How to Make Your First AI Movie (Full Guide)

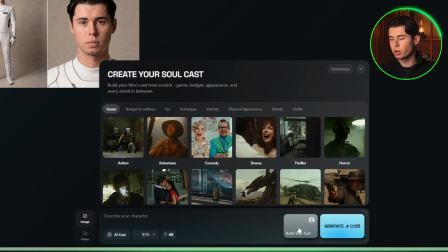4:06 This opens a small configuration window that lets you define your character through a set of structured options rather than a freeform prompt.
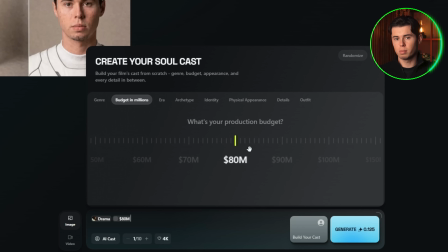4:13 Here's what we're selecting. Genre is drama, budget is 80 million, era is 2020s, archetype is sage, gender is female, race is Asian, age is 35, body type is slim, and outfit is formal.
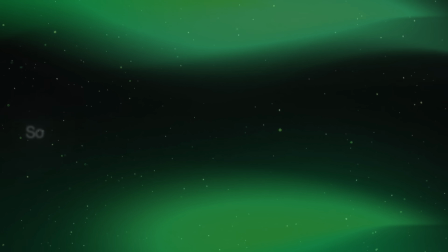4:25 All of these are intentional and impact the final output, so be extremely thorough with what you want your character to look like.
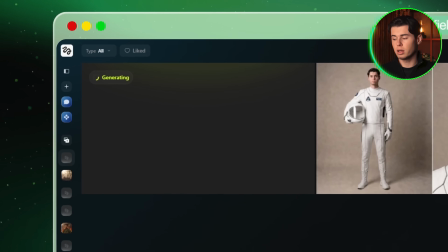4:31 What Build Your Cast does is take these parameters and generate a character that feels like they belong in a specific kind of film.
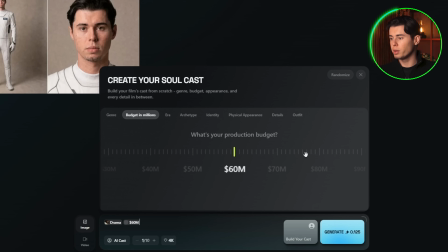4:37 The genre and budget settings in particular shape the overall visual quality and aesthetic. Selecting drama at 80 million tells the AI this character should look like she belongs in a serious, high-production film.
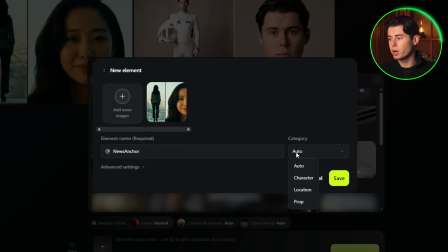4:47 Generate, save the result as news anchor under the character category, and that's our second character done.
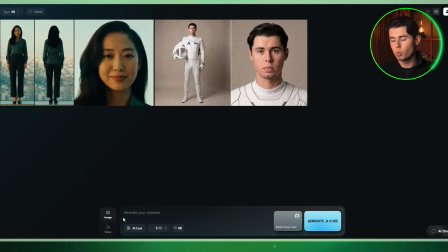4:53 Now we're building our 4 locations, and for this we're switching the model to cinematic cinematic locations.
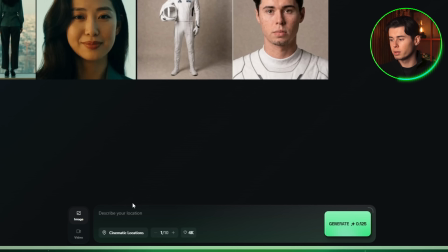4:58 This is the best model in Cinema Studio, specifically for generating environments, because it's trained to produce spaces that feel like they were designed for a film.
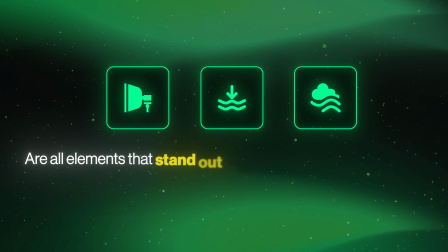5:06 The lighting, depth, and atmosphere are all elements that stand out in each scene, and they make them feel cinematic.
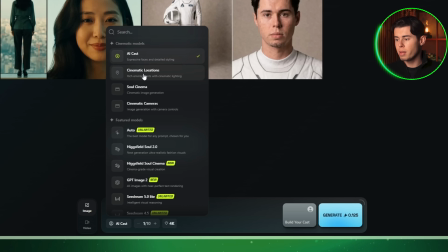5:11 The workflow is the same for all four. Select the model, write your prompt, generate, and save. I'm going to move through these one by one.
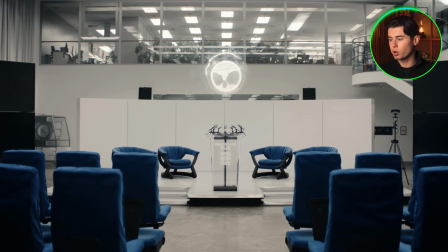5:18 For the press conference venue, the prompt produces a modern room with seats facing a sleek glass podium, a holographic mission badge floating above the stage, and soft overhead studio lighting.
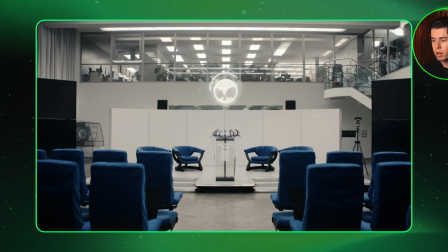5:27 It looks futuristic without it being too unrealistic, which is exactly what we want for a near-future film.
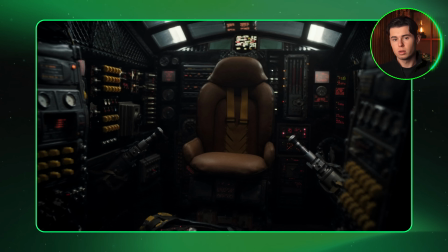5:32 For the rocket cockpit interior, what comes back is a tight single-seat space that genuinely feels claustrophobic. The seat is surrounded by panels that make the scene even more intense. The worn industrial texture of this environment is what makes it feel real.
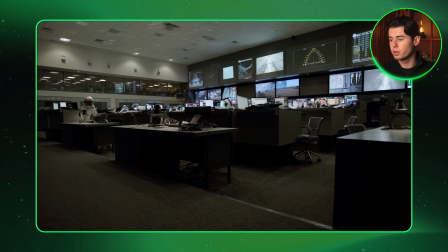5:45 For the mission control room, the result looks exactly like the ones we see in movies.
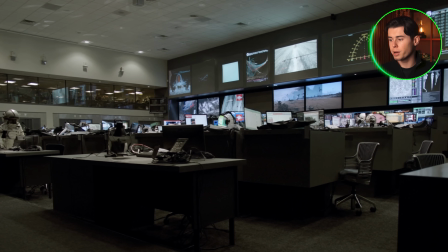5:49 The contrast between that mundane environment and the extraordinary thing happening on those screens is exactly what will make our video stand out later on.
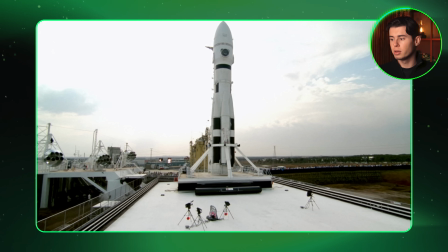5:57 And for the launch site, the rocket is the main focus of the shot. It looks intimidating in a good way because we want this shot to communicate scale.
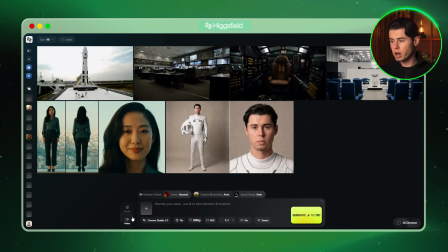6:04 All four locations are saved. Now that our asset library is ready, we can start making the actual film.
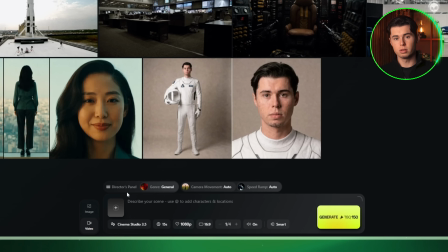6:09 Switch Cinema Studio from image mode to video mode. The interface shifts slightly, and this is where all 14 of our videos are going to be generated. Before we start, I want to explain the prompting format we're using throughout this entire workflow, because it's one of the most important things in this whole guide.
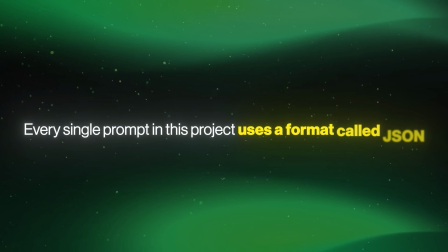6:24 Every single prompt in this project uses a format called JSON. If you've never come across that term before,
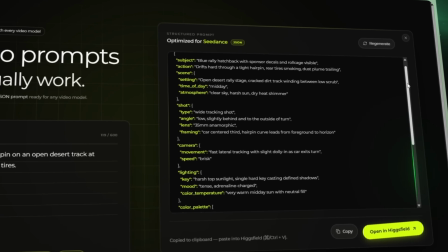6:30 JSON is a structured data format that organizes information into clearly labeled categories that a system can read and interpret precisely.
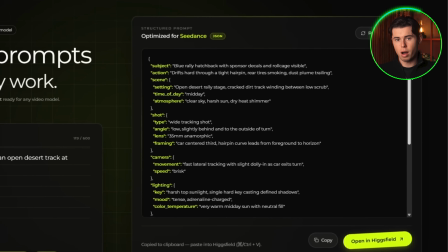6:38 Instead of writing a paragraph and hoping the AI picks up on what you mean, JSON breaks your prompt into specific fields, and each piece of information has its own labeled slot.
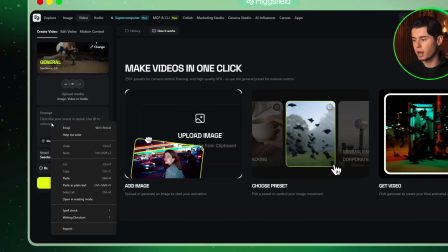6:46 The reason this matters for AI video generation is that when you give Cinema Studio a structured JSON prompt,
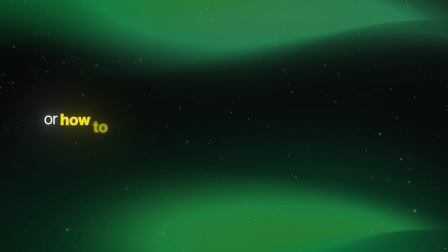6:52 it doesn't have to guess what's most important or how to weigh different elements against each other.
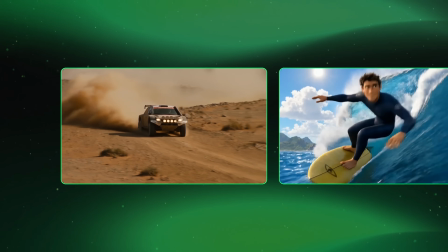6:57 The hierarchy is already built in. The outputs are more consistent, more cinematic, and more faithful to what you actually intended.
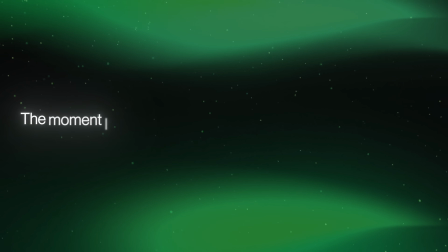7:04 I noticed a significant difference in quality the moment I switched from plain text prompts to this format. Now, writing JSON from scratch is not something most people do manually. That's why I use a tool specifically for this. You can find the link for it in the description below. The workflow is simple.
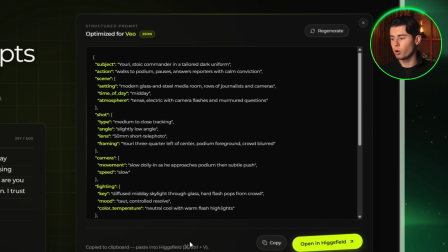7:19 Write your scene in plain English, and it converts it into a properly formatted JSON prompt you can paste directly into Cinema Studio. That's the bridge between your creative idea and the technical format the model needs. So let's start generating.
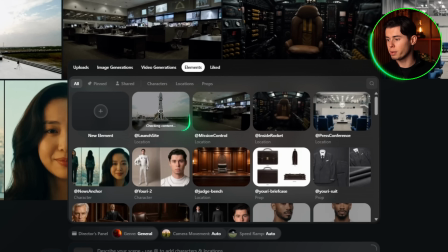7:31 After you save your characters and locations as elements, Higgsfield automatically checks their eligibility.
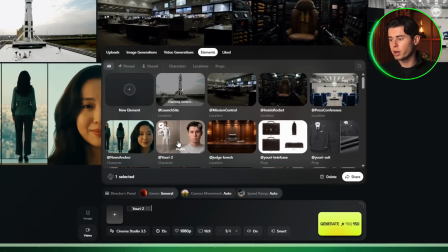7:36 Once that's done, we can create our first video. We'll use Yuri as a character and the press conference as the location.
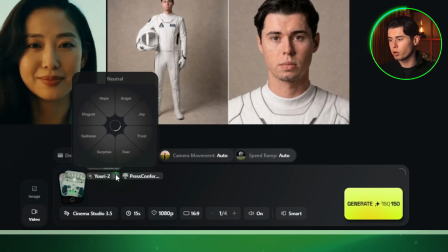7:42 For the emotion, click the smile mark next to your character reference and pick the emotion that matches your scene. Cinema Studio lets you assign an emotional state to each character per video, and that information actually shapes how the character is rendered in the final output.
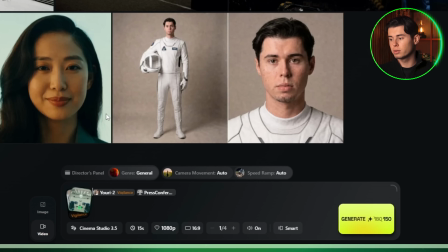7:56 For Yuri in this scene, I'll select Vigilance, since this is the most important mission of his life.
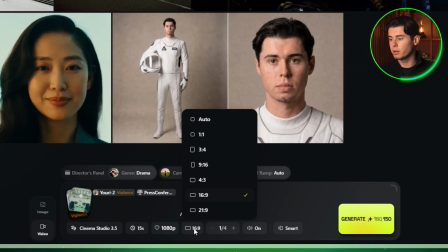8:01 Genre is drama, duration is 15 seconds, resolution is 1080p, aspect ratio is 21:9, audio is on, and shot control is smart.
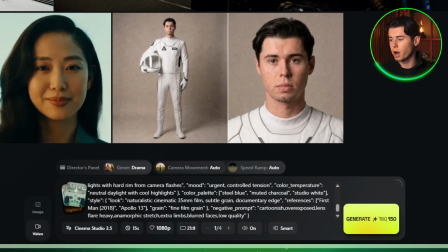8:10 Paste in the JSON prompt and generate.